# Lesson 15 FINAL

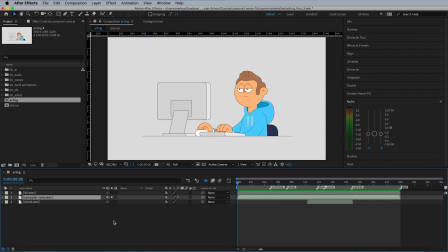As for the computer voice, it's just a voiceover track from one of my lessons with a high-pass filter set to 1500 in the cut-off frequency.
Position and rotation throughout the whole jump.
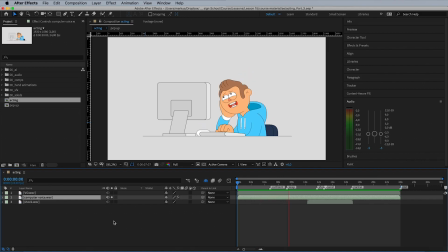Now we just need to fix the front of the hoodie, and the only way to do this is frame by frame. Now, when you're done with this course, you'll be a frame by frame.
The volume is also animated, so it's lower when the character talks.
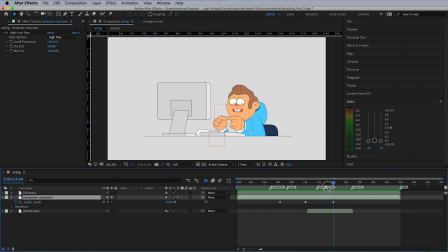Yes, the voiceover is our main sound, so it's important that nothing else drowns it out. As for this little track here, when the character gets shocked and starts thinking, well, this one is a bit too complicated to explain in this course,
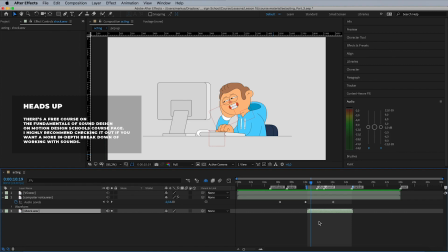but in short, it's comprised of a bunch of duplicates of the same track we used for the computer voice, which I've then edited in Adobe Premiere. Yes, I like to edit more complicated sounds in Premiere.
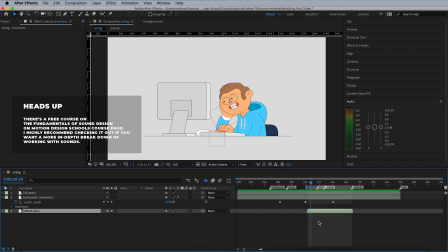As for sound effects, I've used Studio Reverb for the echoing effect and Pitch Shifter for that dark voice.
And the only way to do this is frame by frame.
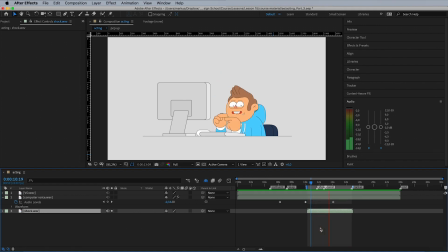And the only way to do this is frame by frame.
Now, as I mentioned in the text just a second ago, if you want more in-depth knowledge of sound design, then definitely do a Motion Design School's free course on the fundamentals of sound design.
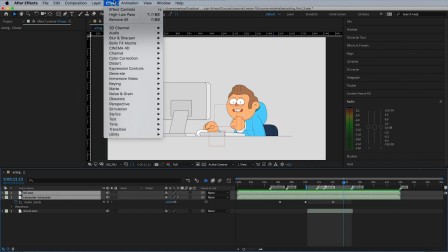Now, seeing that the computer is to our left and the character to our right, we can add a stereo mixer effect,
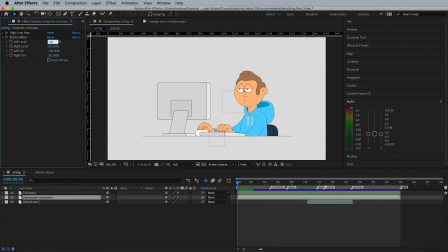set the left level to 120% on the computer sound and the right level to 120% on the voiceover.
Ease out here and ease in there. I might as well do this course in my sleep.
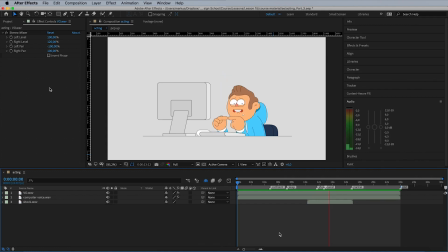The only way to do this is frame by frame. Let's see if there's any good courses on photography. Boom.
Now these sounds come off more naturally to the viewer.
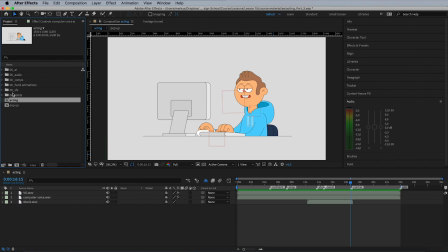As for regular sound effects, investigate your scene and locate anything that you might think will create a sound. In our current scene, I've found the following: mouse clicks,
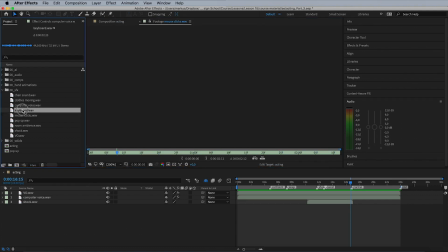keyboard buttons, pop-up notification, clothing movement,
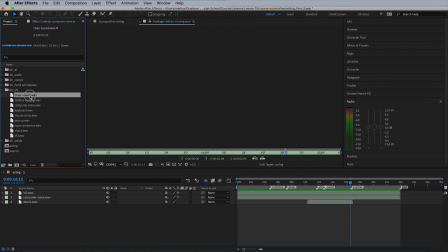and share movement. Now, I've recorded all these sounds myself as I got a really decent mic, but no worries if you don't have a system set up at home,
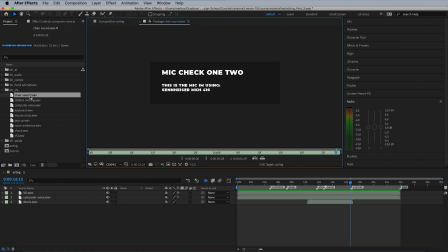cause we'll link to a bunch of free sound resources down below.
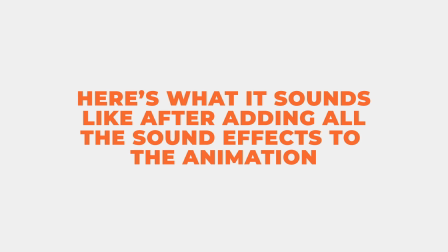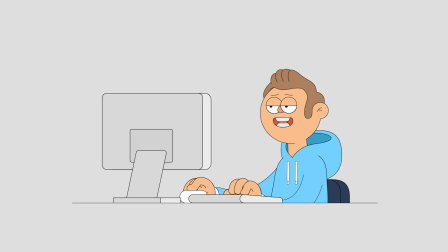Ease out here and ease in there. I might as well do this course in my sleep. The only way to do this is frame by frame. Let's see if there's any good courses on photography.
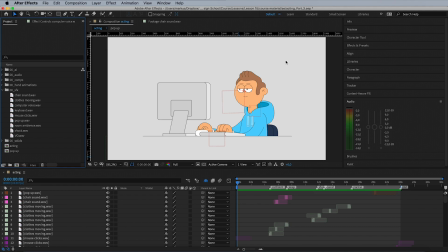Now, here's the secret to good sound design. Never have any quiet spots.
You got one new message.
How do we do that?